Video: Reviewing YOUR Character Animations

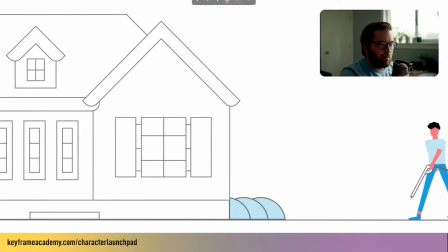4:10 It's a good base animation.
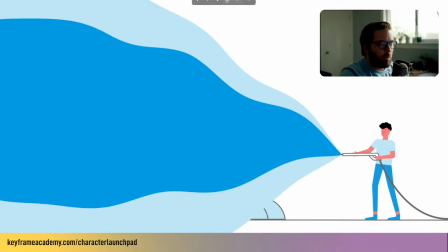4:13 We have the walk in, the arms are swinging the right way, the legs are not being overextended. It's really pretty good. Okay.
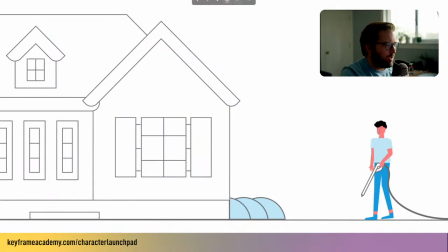4:29 There's even this little spot right here where where the character brings up his little water spigot, and we have the back foot right here. It kind of pivots back.
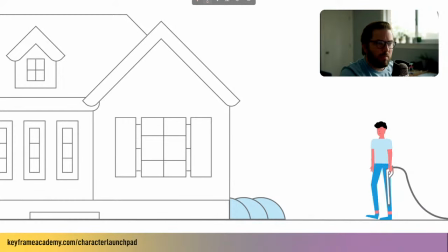4:42 Like, that's a little detail that is a small little detail that most people aren't going to consciously notice, but it's a nice little detail.
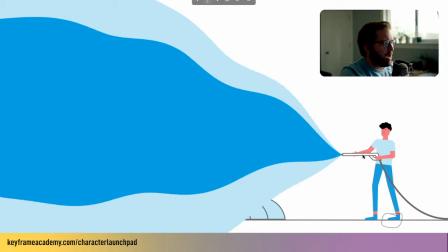4:50 Like, he's telling a story here. He's getting ready to shoot the water, and he's making that little
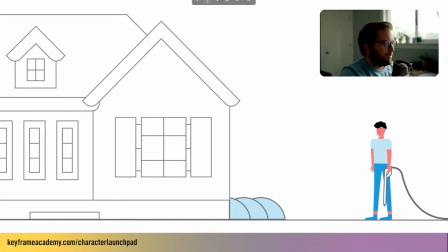5:00 step back. You can even see like when the water starts coming out, there's kind of like a reaction, right? Gets pushed back in this direction.
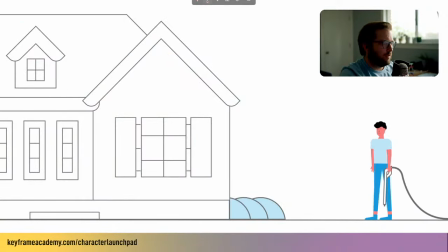5:16 Just very subtly. You know, another thing he's doing right is your arms always swing the opposite way of the leg on that side.
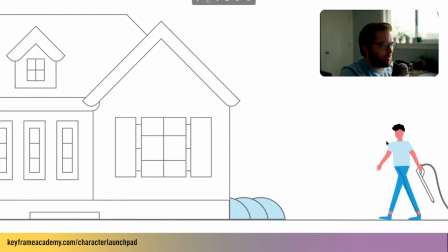5:29 So since the this leg is going this way, then this arm is going this way, right? And then this leg's going forward, so the arm on the same side is going to be going backwards.
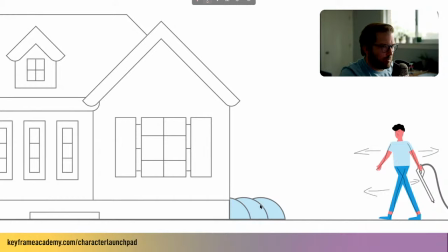5:45 That's just a little principle of character animation. And or that's a principle of walk cycles. You got to follow that principle. So we're doing a lot of things correctly.
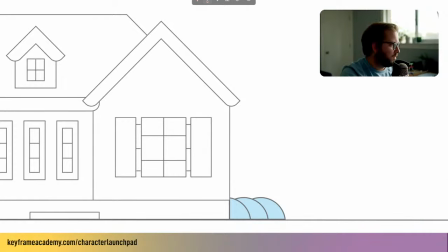6:00 Now, think about, let me just, I don't know if I can delete this. I guess I'm going to have to erase this. It's a little distracting.
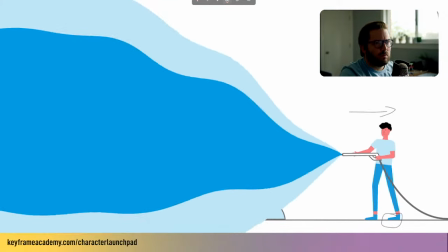6:13 Okay. So as we play this back, think about what we can do to make this character animation, which is already pretty good.
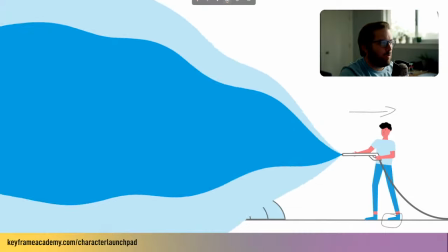6:22 How can we bring it to the next level? What is it missing? And what
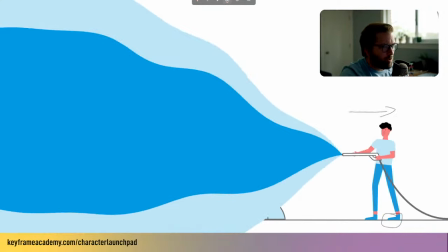6:31 is it missing? So here's a few thoughts I have. Let's see if you guys agree.
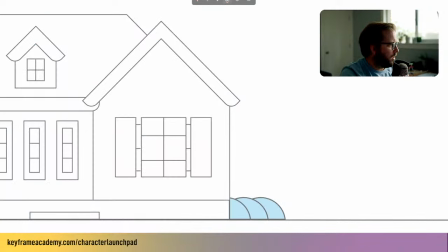6:37 First of all, all the movement is kind of subtle. And in animation, we have the opportunity to kind of go big. And one of the principles of animation, from the 12 principles of animation, is exaggeration.
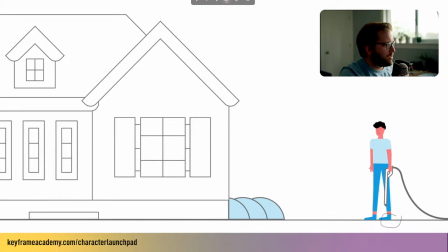6:52 So I feel like some of these movements are just a little too subtle for me. I want this little water spigot. There's no weight to it. It doesn't feel like he's holding something that weighs anything because we're not exaggerating the movement.
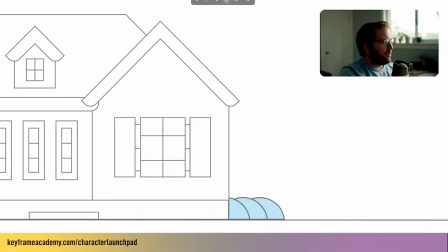7:11 The other thing is I like a little bit more up and down movement in the let's go frame by frame here in the walk. Look at the body. It's barely bouncing up and down. And I just want a little bit more personality to that walk.
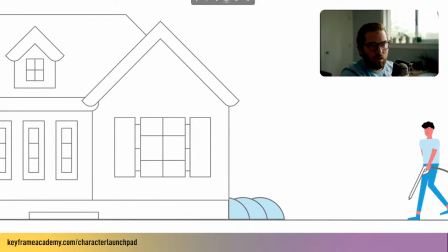7:34 Okay, there's no head movement. There's no rotation on the body. But in terms of feet placement, right? The feet aren't sliding, which is an issue that a lot of people, if we go frame by frame here,
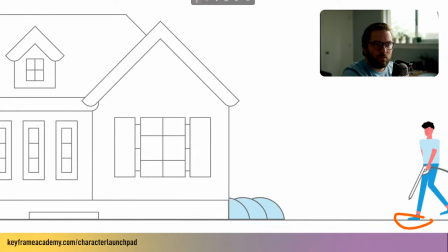7:55 like that foot is not moving, sticking right to the ground. That's an issue a lot of people have with walk cycles when they want to have a character actually walk across the screen. There's a lot of tutorials on YouTube.
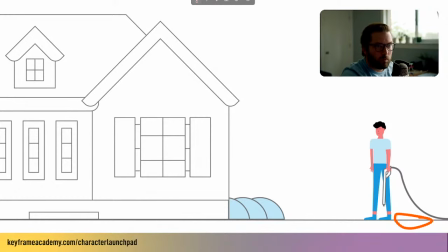8:12 They teach you how to do just like a walk cycle loop where your character's just looping in the middle of the screen.